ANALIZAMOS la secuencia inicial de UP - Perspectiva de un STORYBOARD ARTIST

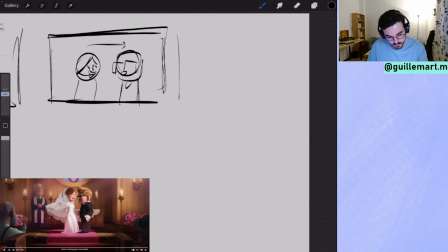Un balance y abrimos aún más como un jump cut a la boda,
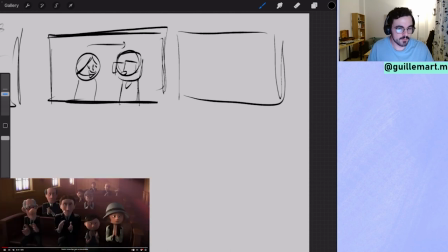y aquí vemos una cosa clara, que esto viene de familia, porque su familia está súper súper seria y la suya es súper excéntrica, las dos caras de la moneda.
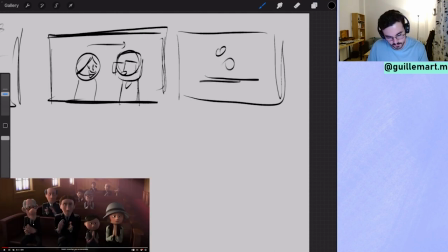Pero de estas dos cosas, que tenemos aquí el plano conjunto de los dos con las familias. ¡Ué! Y aquí tenemos a la otra más quieta, sentada.
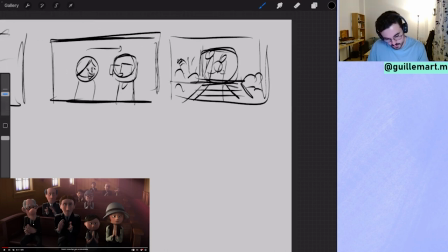Una composición central, donde tenemos a ellos dos centrales casi siempre.
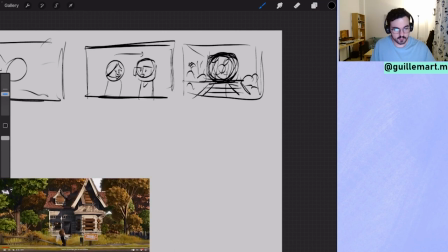Luego vamos, y como tenemos el punto del ojo aquí, nos corta perfecto en lo que va a ser su casa. ¿Dónde van ellos?
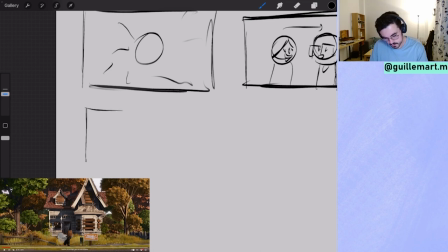Que es... a esa casa tan bonita y tan reconocible que tenemos en la película, ¿no? Está aquí, for sale, la han comprado y se acerca, vale.
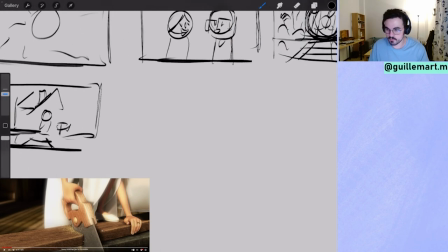Y ahora viene un montaje, porque esta secuencia tiene muchos montajes, muchas partes de montaje, donde tenemos varios planos.
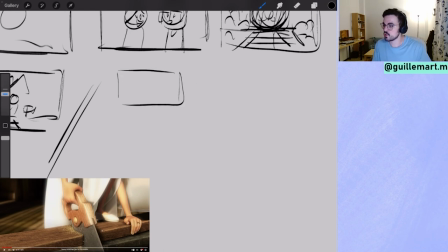Planos de construcción, planos donde los dos se ayudan para crear un nuevo hogar.
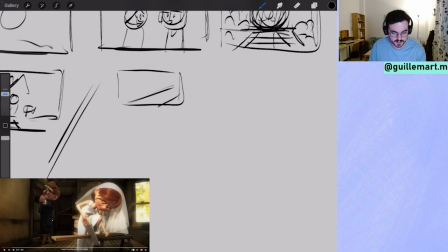Fíjate, empezamos de un primer plano de la sierra, que la van a montar ellos con sus propias manos,
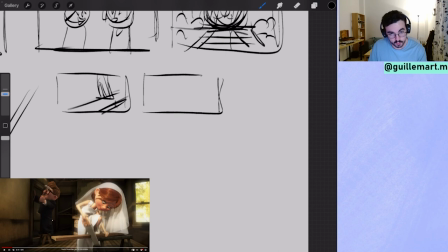a otro plano que es conjunto, de, con él y aquí, cortando una madera, y a Carl, me acuerdo de los nombres todos, subido, pues construyendo. Esto también lo hemos visto mucho en Disney y en la película de Tarzán,
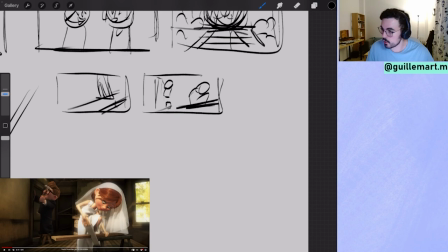cuando la madre de Tarzán y su padre estaban construyendo el hogar juntos y se veían muchos planos conjuntos donde los marcaban bien. Al final es un marco como si fuera una postal entre ellos dos.
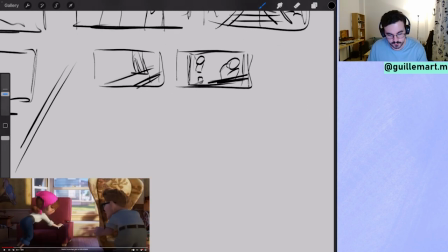Otro plano conjunto donde vamos a tener ya otra referencia y otro planteamiento de lo que va a pasar.
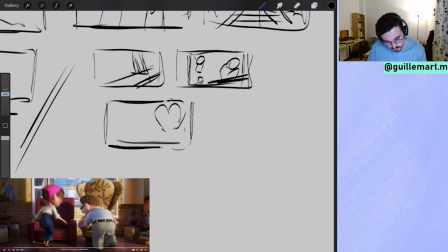Las sillas, que las vemos por primera vez, están aquí, una silla, un sillón y el sillón de Ellie,
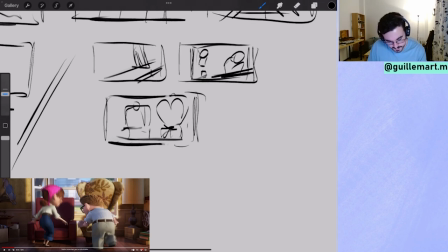que si nos fijamos bien, que esto es bastante interesante, los sillones de Carl y Ellie aquí
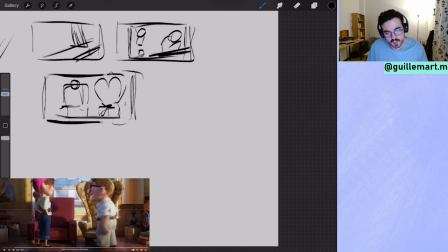también representan mucho la personalidad de ellos dos,
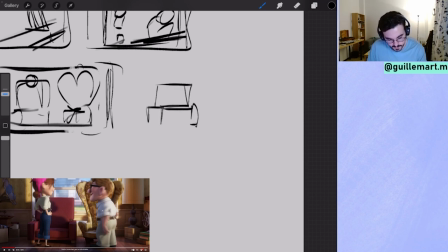porque el sillón de Carl, que es el que lleva Ellie, es cuadrado, cuadriculado, como es Carl, por su personalidad. Y el de Ellie, tiene más florituras y es más ovalado.
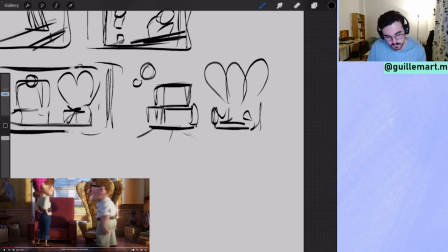Pero juntos, tiene una sinergia muy guay. A todo esto, Ellie siempre tiene el pelo como
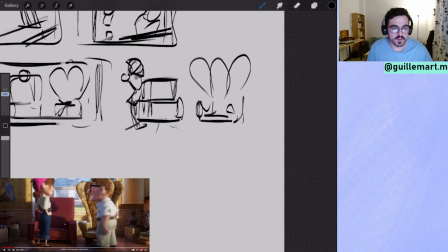recogido de alguna manera. ¿Ves? Otro plano conjunto.
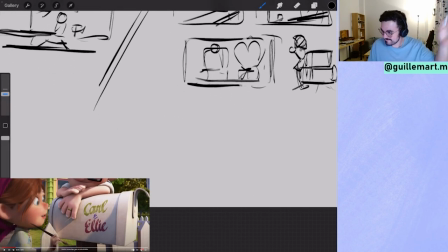Aquí ya estamos analizando cada plano, ¿eh? Otro plano conjunto de ellos dos, haciendo un zoom out para dejar ver que esta casa ya es suya, con el típico cartel este de Estados Unidos donde ponen a Buffon, que ponen Carl y Ellie,
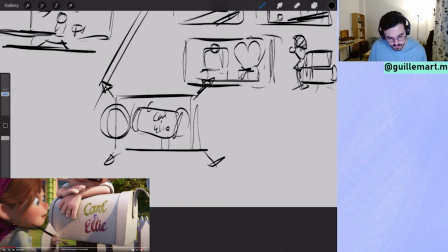y a ellos dos aquí. Y tienen un gap muy bonito porque es muy bonito este gap. Para mí es de los más bonitos que tiene. De que se juntan las manos cuando despegan la mano.
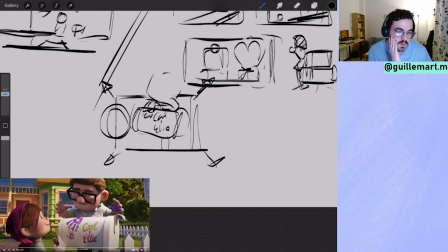Despegan las manos y las juntan en su casa, en su nueva casa. Es muy bonito, la verdad.
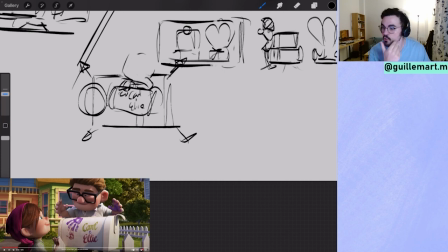Y además que los colores son muy vivos, son saturados, son alegres.